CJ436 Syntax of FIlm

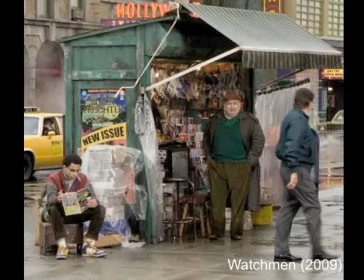8:20 But if you saw The Watchmen, it rains a lot in The Watchmen. The first scene, it's raining. It's dark. It's dismal. It's urban. It's dirty. It's gritty. There's racial integration. And in fact, between these two characters, there's some racial tension between these two characters.
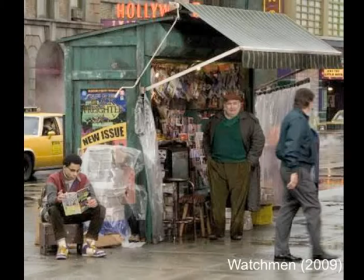8:40 There's a lot going on just in the staging of this. particular scene and the whole film that sets the tone for the film. And we know because of the setting that this is a crime-ridden area.
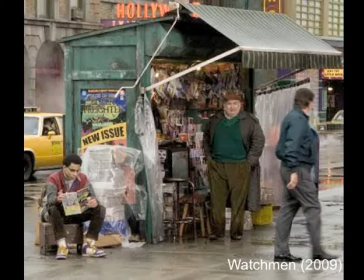8:54 They're going to be facing crime that may be in this particular point of The Watchmen that maybe the vigilantes aren't really good people. Maybe they're disturbed and want to be criminals themselves.
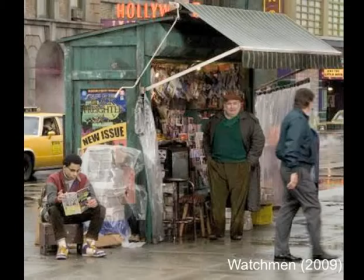9:08 And so we get this idea about the characters simply from the setting.
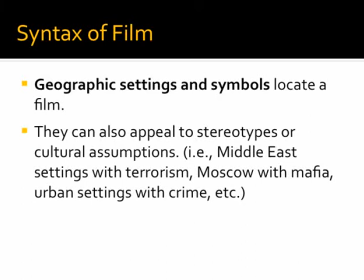9:17 Okay, the geographic setting, not just the props and how a room looks or how a street looks, but actually where a film is set geographically and symbolically help us locate a film and help us make meaning of that particular film.
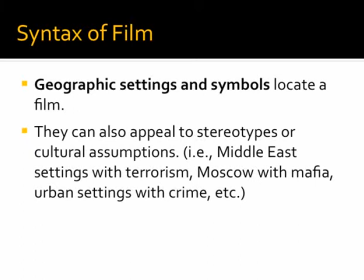9:35 For example, we have a lot of military films that have been produced at The Hurt Locker, some other films that have been produced recently that are set in the Middle East. We know that's probably going to be a war theme.
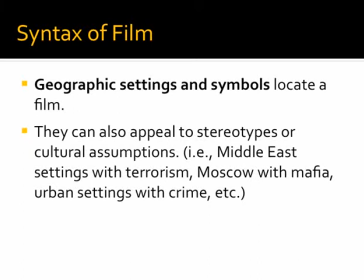9:48 We're not going to likely see a romantic comedy set in Darfur anytime soon. We have a setting that lends itself to a particular narrative. When we see classic symbols of that setting, we know that that's the type of film we're going to see.
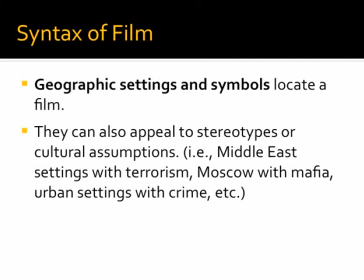10:08 When we see the Eiffel Tower, We're likely, or we think, we might see a romantic film, or there might be romantic elements to that film. Now, while we have had espionage films set going through Paris, for the most part, particular symbols are attached to particular types of films.
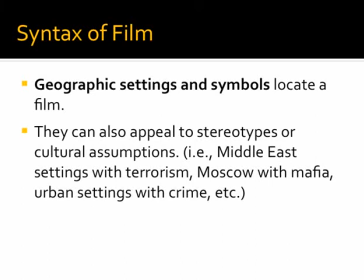10:25 And right now, films that are set in the Middle East help us locate what that film might be about, whether it's about terrorism, espionage, war, war crimes, those types of films, that setting is important.
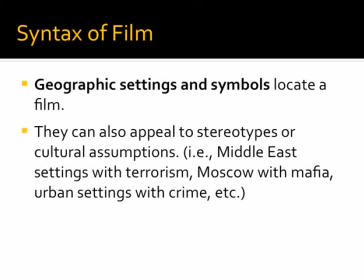10:43 Moscow is often said, at least I liked Gorky Park. I'm dating myself, but I love the film Gorky Park. It was set in Moscow. It was, again, centered around espionage. Now we might find references to Moscow and Russians, particularly in New York,
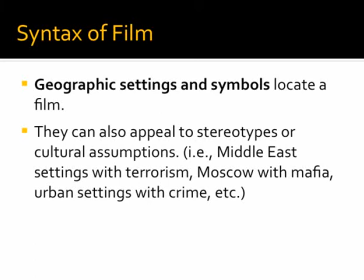11:02 that that association to Moscow is going to drop concepts related to the mafia. Again, urban settings related with crime. Now, the geographic setting is really important because it not only shapes the meaning of the film from the beginning of the film,
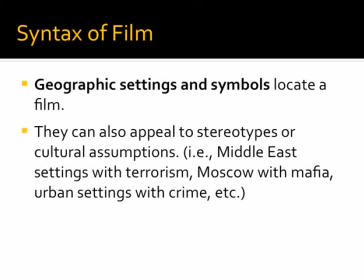11:21 but it could also recast the whole narrative.
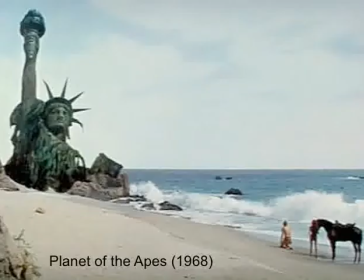11:24 I'll give you an example of what I mean by that. by seeing a particular setting at the end of the film, the whole film takes on a new meaning. This was classically done in Planet of the Apes, and that we see a setting that seems isolated. He thinks he's gone to another world, maybe another planet,
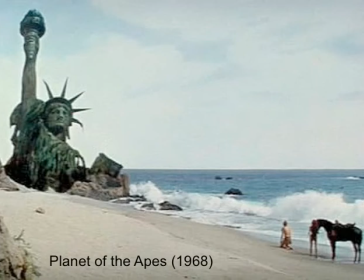11:43 and he is trying to resist the authority of the apes on this new planet. We come to interpret his struggle one way until the very end of the film when we realize it's actually New York City that he's been in all long.
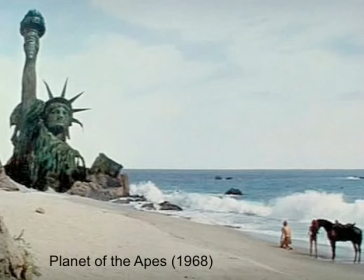12:00 So the whole narrative is reshaped because of a symbol of a setting, some language we all share in common. Now that's not really the Statue of Liberty, right?
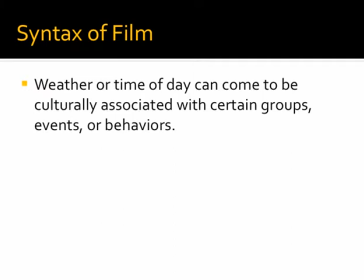12:12 But we all know that that signifies the Statue of Liberty, and we have a common concept that comes to mind when we see that.